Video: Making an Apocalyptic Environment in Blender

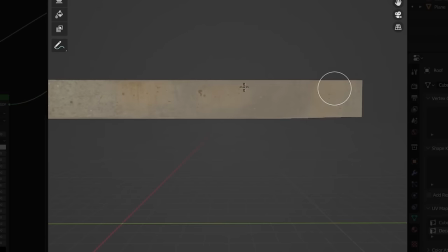Now I'll paint in the rust decals and dripping grunge to finish it all up.
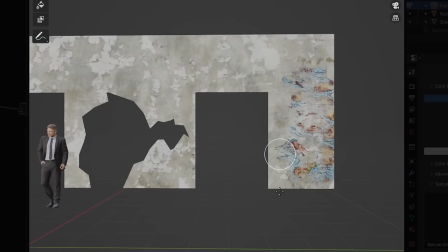Interior walls are very, very easy too, just adding an old plaster texture, adjusting it until it looks right, and painting graffiti all over it.
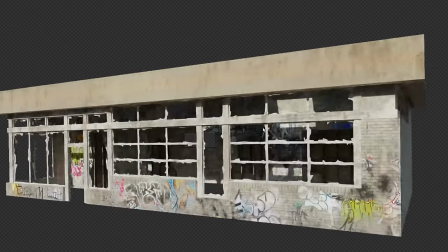Alright, our model is pretty much fully textured, and it looks sick. Okay, also we need this thingy, which apparently is called a canopy.
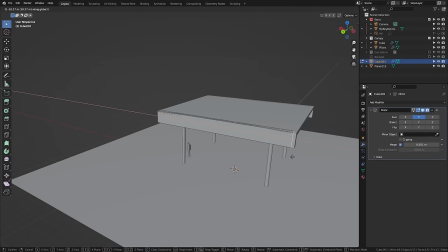I never, I never knew what that was called. Starting with the canopy's roof, really all we are doing here is pushing around cubes with mirror modifiers.
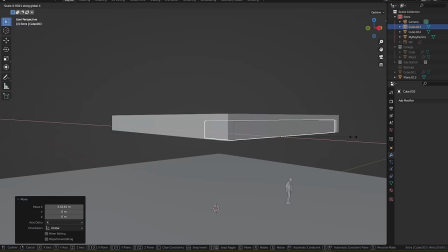And then just, well, adding in more cubes, like for where our chephron logo is going to be placed. I'm also adding edge loops and beveling them, then extruding out these bits of detail.
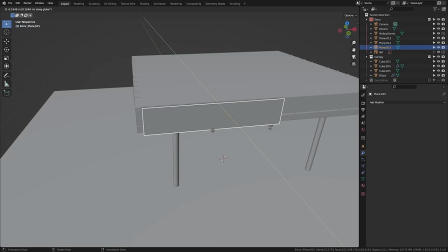Now I'll just stick on some planes to make these weird sideboards. And a chamfered box to make whatever this is.
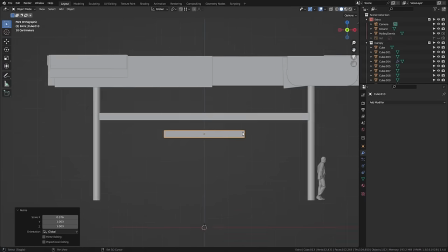Lastly, a beam with this frame attached to it, which I think held a sign for the gas prices back in the day. So the texturing process for this guy is a little bit different from the gas station building because I'll be slapping some rough textures on and then actually modeling from the textures.
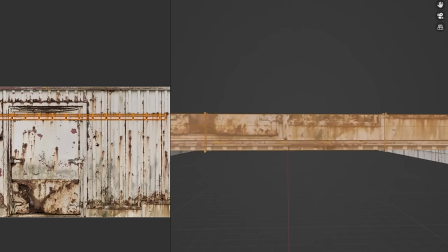Like here, I found a really nice metal industrial texture and then I'll just push UVs around till I line up parts with interesting bits of the image.
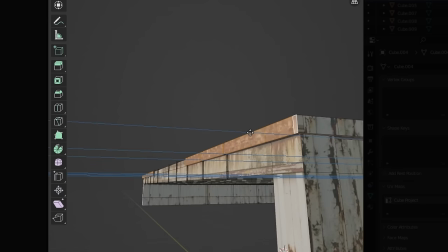Now we can take parts of the image that look like they should have geometry and pop them out.
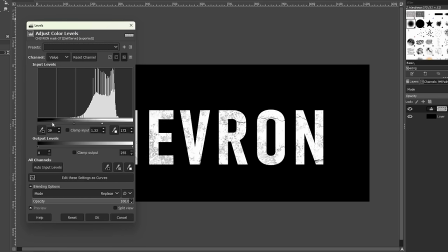For the chevron logo and other texts, I quickly made a mask for it in GIMP, and then I used it to paint in my material.
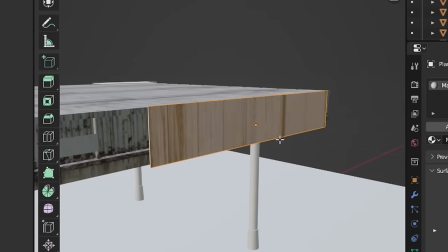Now I'll just do other various texturing tasks, like making these parts red and rusty, the cube thing all medley and grungy, and the support posts with a bluish metal that's kind of reflective.
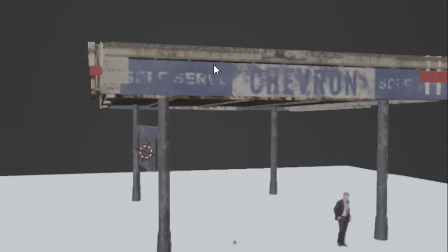All right, now we have this model finished really fast, and it looks great.
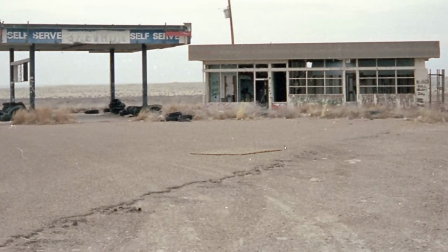Now, this grungy cool ground was one of the main reasons I wanted to start this project in the first place, and I think I pulled it off pretty well.
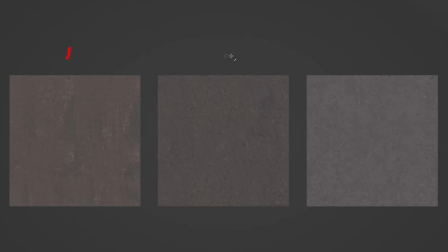So here's how I did it. First, I set up three main materials.
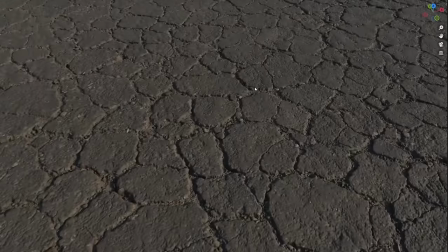I have a basic asphalt here, a cracked asphalt here, and some gravel.
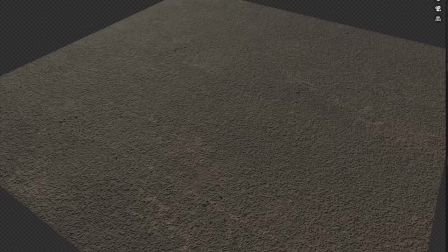I'll blend all three of these guys into each other using noise textures. Here is the base asphalt and the cracked asphalt blending, and then I'll add in the gravel too.
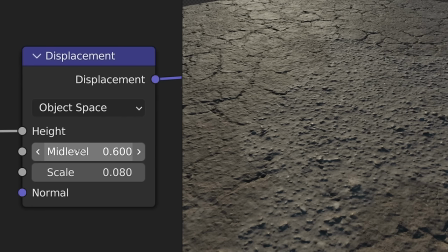With the gravel, I'm making sure to turn its displacement mid-level up to make it look sunken in.
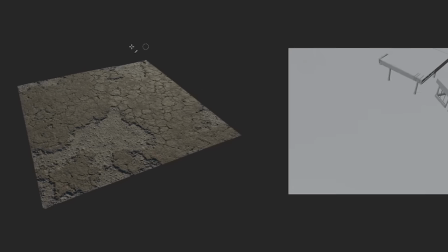All right, cool. We've developed a nice material, and it's time to bring it onto our main terrain,
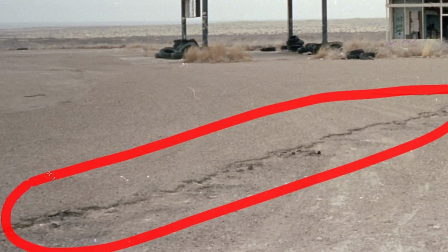and then create this line between the asphalt and the gravel like in our reference this honestly took me forever and
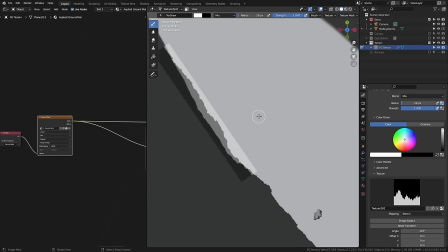i went through like four entirely different methods to approach it until i finally just decided i'll paint it
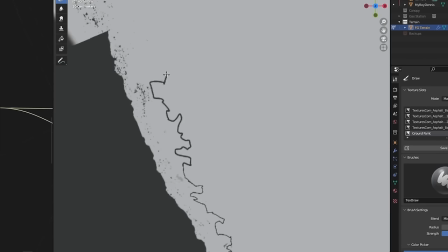all in by hand so i started by drawing in all the little weird squiggly lines that define the asphalt's profile and then using
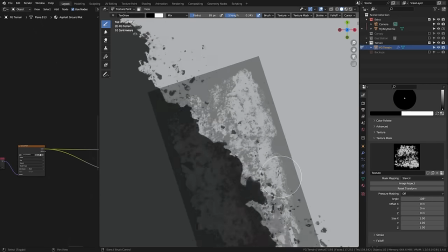stencils i added little bits of rocks everywhere and then wore down the sides of the asphalt line finally i had something i was super proud of and i think i
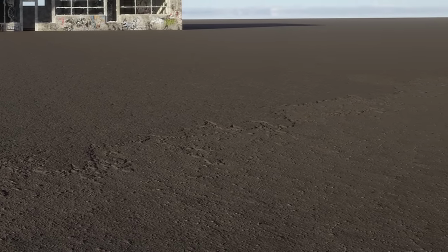captured the edge pretty well. All of this looks great so far, but how do we fix things just kind of looking flat? We need way better terrain and grass.
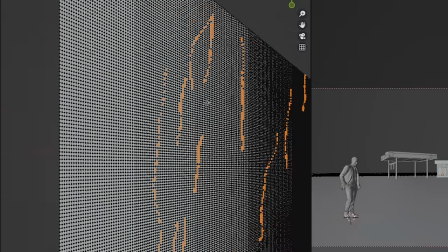First, I'll add a big fat plane behind the gas station, giving it a good amount of subdivisions, and then using proportional editing to form some nice hills.
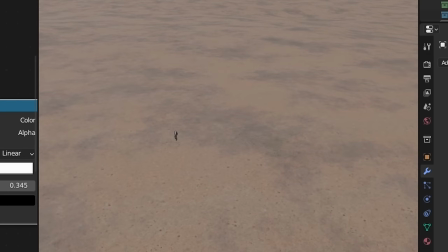I'll also mix together some dirty sandy textures from Quixel and create this desert material.
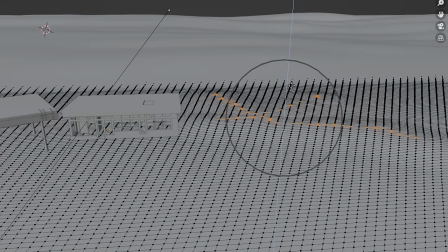Now I'll do something similar using proportional editing here in the foreground, creating subtle hills and divots.
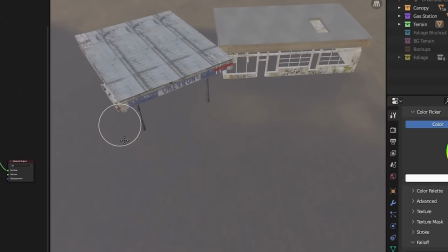And then finally, let's paint in the desert terrain material we made for the background into the foreground to tie everything together.
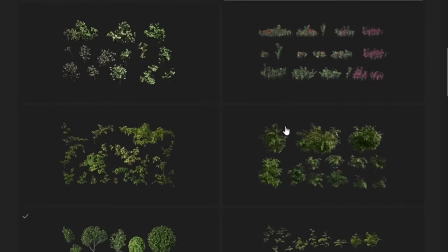Okay, now for the plants. Quixel Megascans has an amazing library of foliage assets.
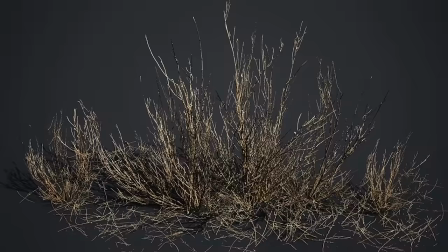Like, all of these will work super well for our desert. I exported the best in the blender, organized them, and used them to set up a very simple geometry node-based scattering system.
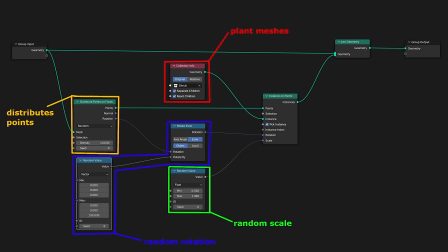Feel free to pause and copy this setup over.